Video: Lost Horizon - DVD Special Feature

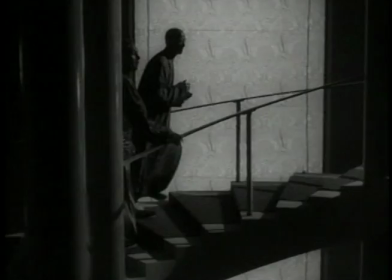24:53 As they wind their way up to the top, Conway says, Look here, Chang. There better be a High Lama.
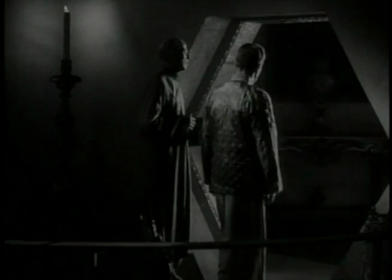24:59 Conway enters the anteroom. Back on stage two, the doors slide open as Conway enters the interior of the High Lama's chamber.
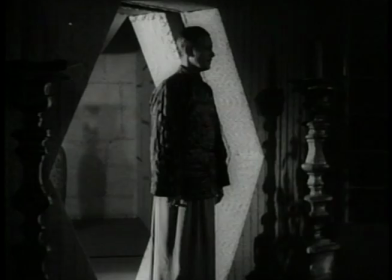25:07 Filming of the scenes began on July 10th and continued for six days.
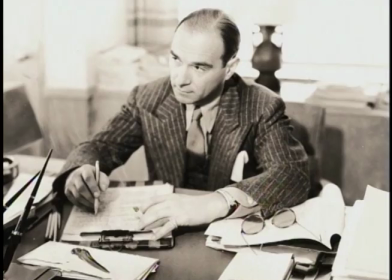25:12 In Riskin's script, Conway's initial encounter with the High Lama was broken into two parts.
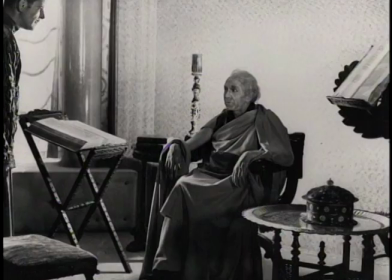25:17 In part one, the High Lama tells the story of Father Perrault.
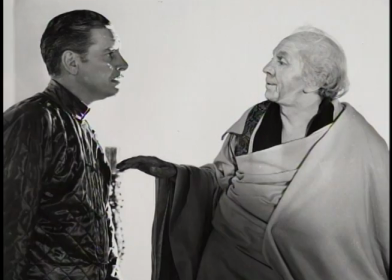25:21 As the tale concludes, Conway realizes Father Perrault and the High Lama are one and the same person.
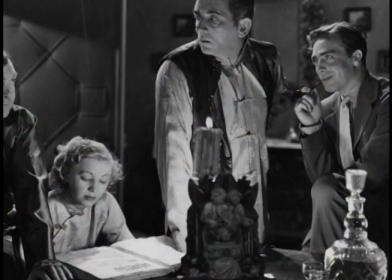25:28 Here, Riskin inserted a breath of comic relief. Levitt fusses, for all we know, he may be lying dead somewhere.
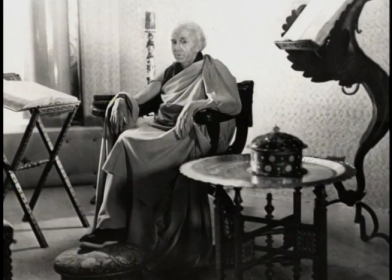25:34 In my opinion, it's only a question of who's next. Bernard replies, if you play your cards right, you may win the honors from all of us.
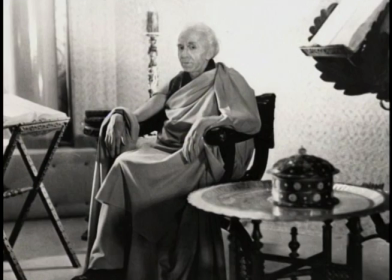25:41 We rejoin Conway and the High Lama, and the scene plays out much as we know it today.
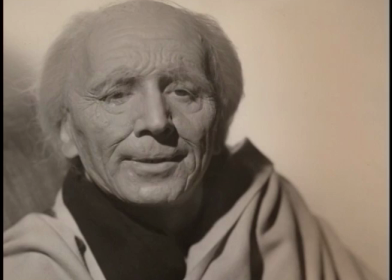25:46 In Rough Cut, the first High Lama encounter ran four reels, approximately 40 minutes, and was shortened to two for preview, retaining the two-part construction.
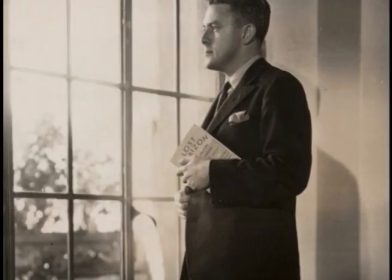25:54 Author James Hilton argued for more cuts to the High Lama scenes. But Capra wanted to retain as much as possible.
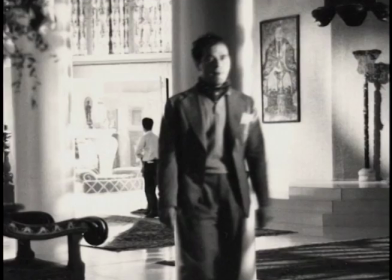26:00 In fact, Jaffe added some bits of dialogue directly from the novel. Filming was slowed by many minor glitches.
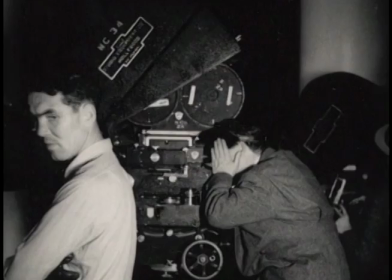26:07 Best Boy Alleyater's grumbling stomach ruined a long take.
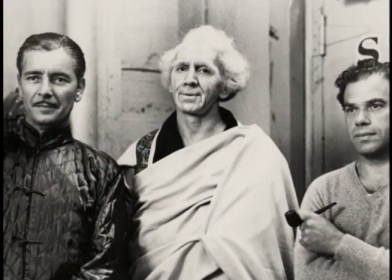26:10 Expensive talent was forced to hunt down noisy flies, and the usually letter-perfect Mr. Coleman blew his cue, explaining,
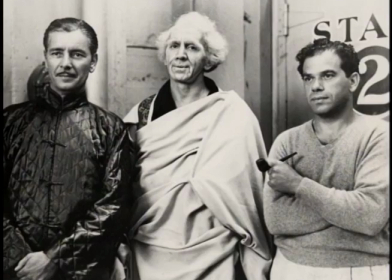26:17 I was mesmerized by Mr. Jaffe's fine performance. Jaffe was coached to speak louder.
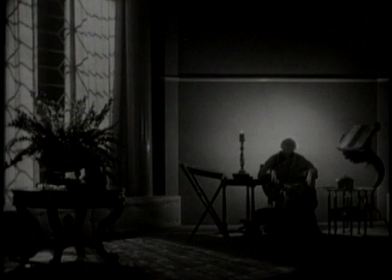26:23 He was carefully positioned to hide the 500-watt projection lamp mounted on a stand behind his chair. This provided the beautiful effect we see in the film. Jaffe completed his work on July 16, 1936.
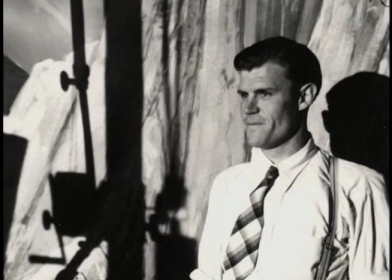26:37 Sound man Ed Burns was startled when film editor Gene Havlick, a notorious pessimist, declared this picture will be the biggest thing ever.
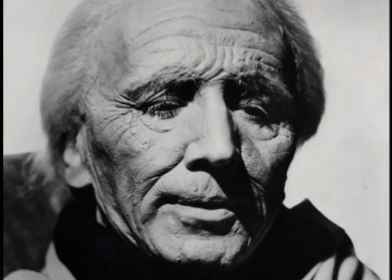26:45 Now Columbia boss Harry Cohn stepped in. He'd seen Jaffe's performance and thought it weird and the makeup unrealistic.
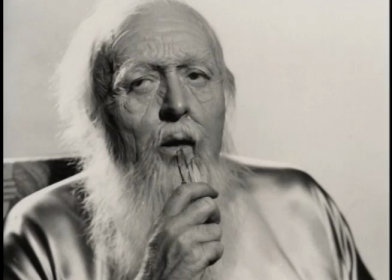26:53 He instructed Capra to return in film Walter Connolly in the part. Cohn ordered an expensive new set to be constructed on Stage 9 to further showcase Connolly.
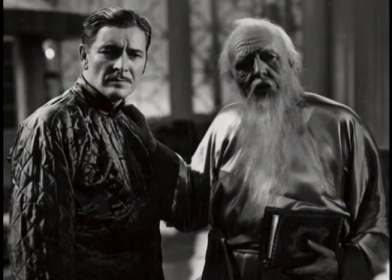27:02 MGM's Jack Dawn was borrowed to create the new makeup you see here. Capra was outwardly supportive but inwardly unwavering in a support of Jaffe.
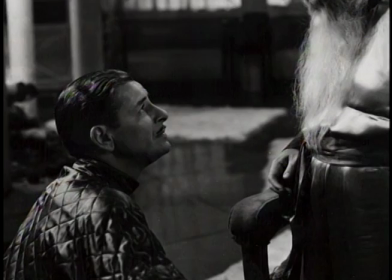27:10 He filmed Connolly, essentially retaining the structure of the script Jaffe had used,
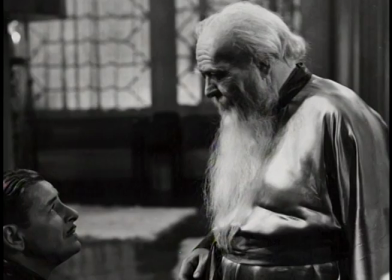27:15 but modifying the persona of the High Llama to be hearty, healthy, and cheerful instead of feeble and spiritual.
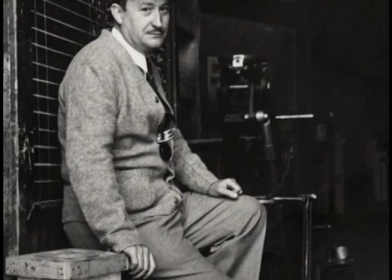27:21 Joseph Ruttenberg performed the filming chores since Joe Walker had moved on to his next assignment.
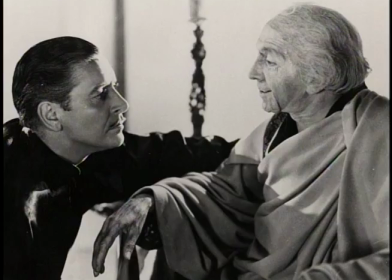27:26 Both the Jaffe and Connolly versions were tested in preview, and audience response forced Cohn to agree that Jaffe had been the correct choice all along.
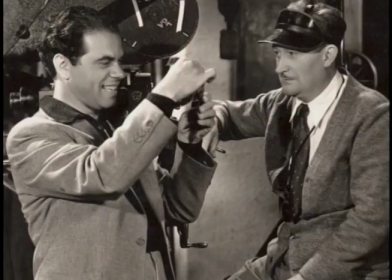27:34 In a war of wills with Cohn, and out of respect for the talents of his favorite cinematographer, Capra waited a full month until Joseph Walker was again available.
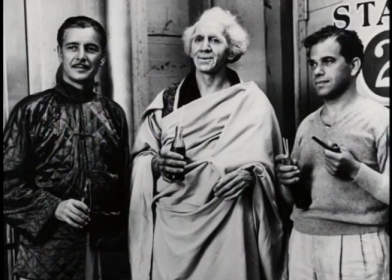27:43 Jaffe was recalled in December, his makeup slightly modified for more realism, and the script changed to shorten the Hylama's role.
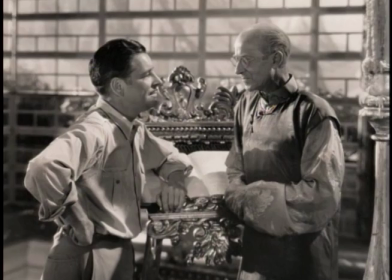27:51 This was accomplished by creating a new scene, in which Chang is the one to tell Conway the story of Father Perrault.
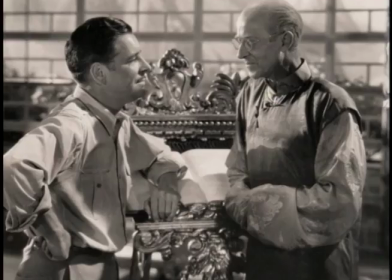27:57 The opportunity won H.P. Warner a Best Supporting Actor nomination.
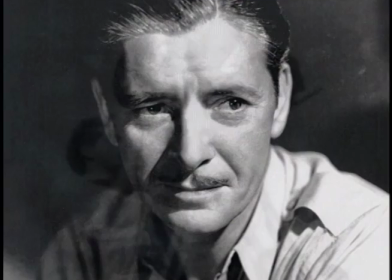28:01 The writing and camera setups and the re-filmed Jaffe performance were kept identical to the first shooting so that Coleman's reaction shots could be reused.
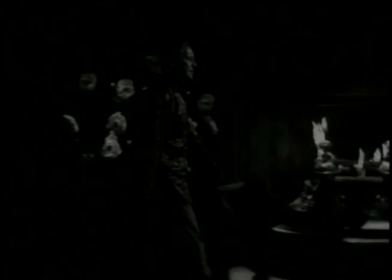28:09 The opening long dolly shot is all that remains today of Jaffe's first try at the role.
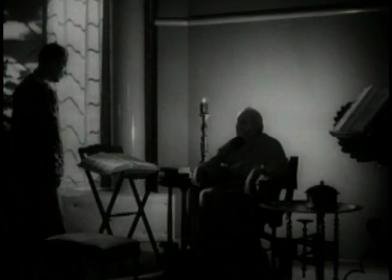28:15 Note the absence of a crutch, which serves as a visual cue for Conway to identify Perrault as the High Llama in the shortened version that exists today.
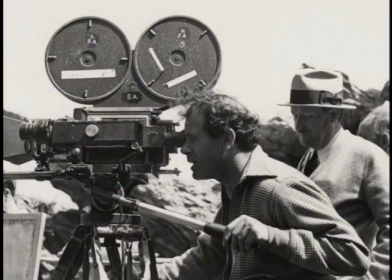28:23 Even though Capra had won the casting battle, it was a bittersweet victory, for in the end,
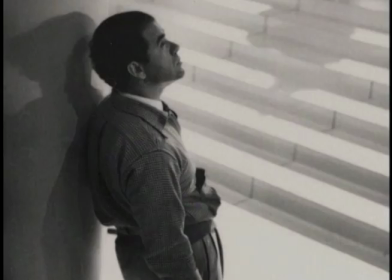28:28 Cohn insisted on a shorter, final-release version, and Capra lost six reels of his masterpiece.
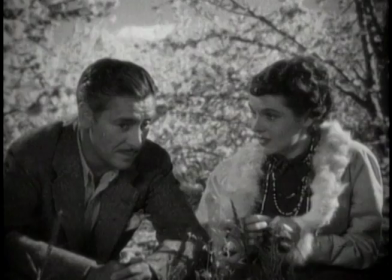28:35 Once seen, the haunting sounds and images of Lost Horizon are never forgotten.
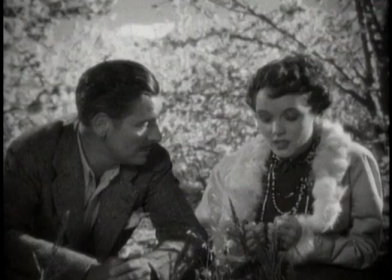28:41 Just as I'm sure there's a wish for Shangri-La in everyone's heart.
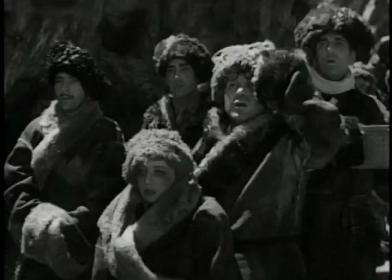28:47 It's magical.
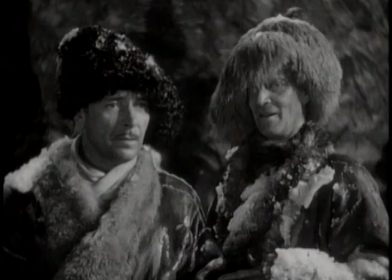28:52 Welcome to Shangri-La.